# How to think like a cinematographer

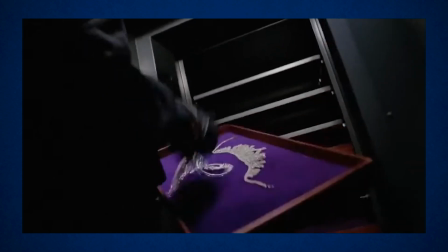But if it's a gang robbing a bank, then a handheld camera that moves with the action might feel much more motivated. Then we have the 180-degree rule, which helps to keep your viewer feeling orientated in the scene.
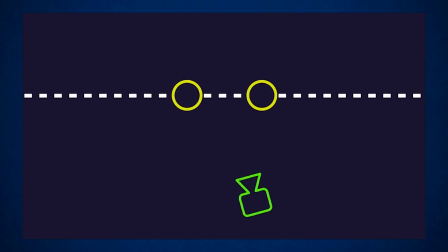To follow this, you should draw an imaginary line between your 2 characters and make sure you always stay on one side of it.
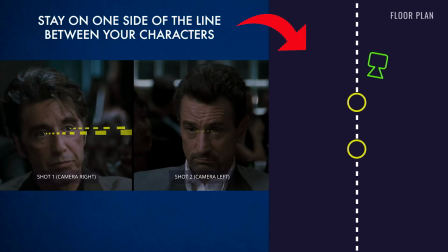This way, if a character is filmed looking left, it will appear that they are looking at the other character filmed looking right.
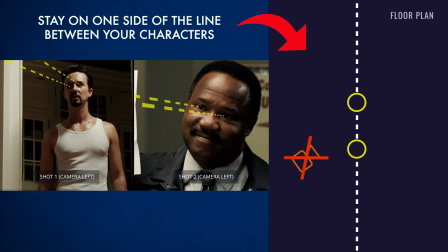But if you step over this line halfway through your scene and film both characters looking camera left or both characters looking camera right,
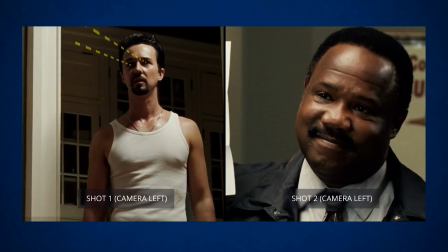it is known as crossing the line, and they won't look like they are facing each other. An easy way to remember this is to pretend you are watching a play in a theatre.
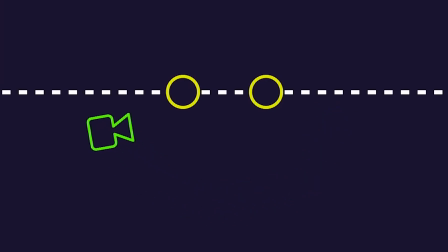All you have to do is to keep your camera in the audience and don't wander onto the stage. Also, perhaps a more minor point, but you can decide what aspect ratio to shoot your film in.
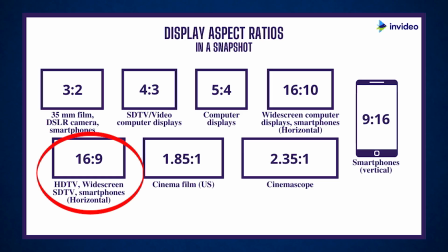Most cameras shoot in standard 16:9 ratio, which produces sizes like HD,
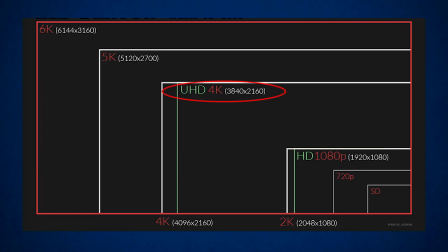1920 by 1080, or UHD, 3840 by 2160. Now, there are cameras that shoot actual wider frames than this, but the easier method is to add a letterbox overlay, which is these black bars on the top and bottom of your footage. A lot of filmmakers like to do this to make their films look bigger or more expensive. However, this totally changes how much of the frame you are seeing, and it does actually cut off the top and the bottom of your image.
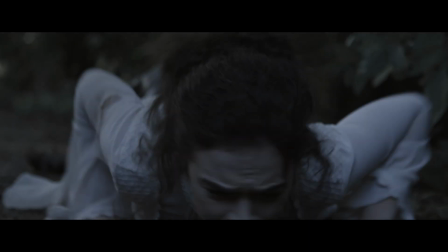So I wouldn't use this as a default for everything. For example, if you're making something to be mainly seen on mobile devices, remember it will already be being watched on a very small screen, so you might not want to take away even more of the image and make the screen area even smaller. If you know you're going to add some black bars to your shots when you come to edit, it might be worth shooting with this in mind and frame accordingly,
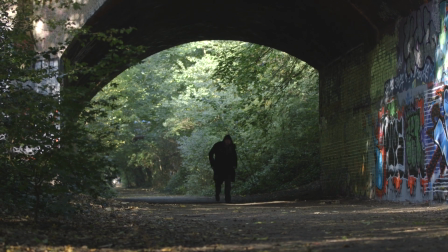otherwise you will not be seeing what you will eventually see when you put the letterbox on top. Some cameras allow you to set some bars over the image so you can see what you will get and what you won't.
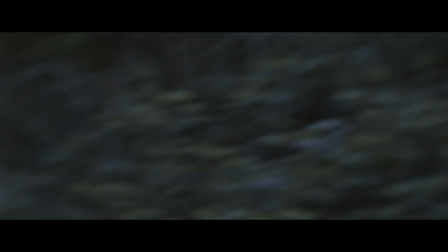But another method is just to cover up the top and bottom of your frame with something like cardboard or gaffer tape.
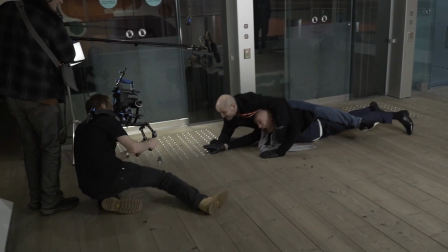So there are some basic tips for being your own cinematographer, so get out there with a camera and start practicing.
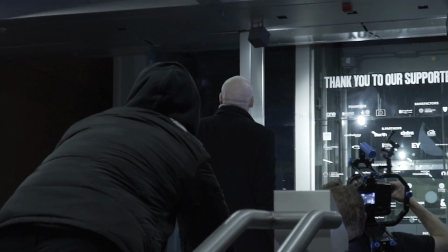Happy movie making!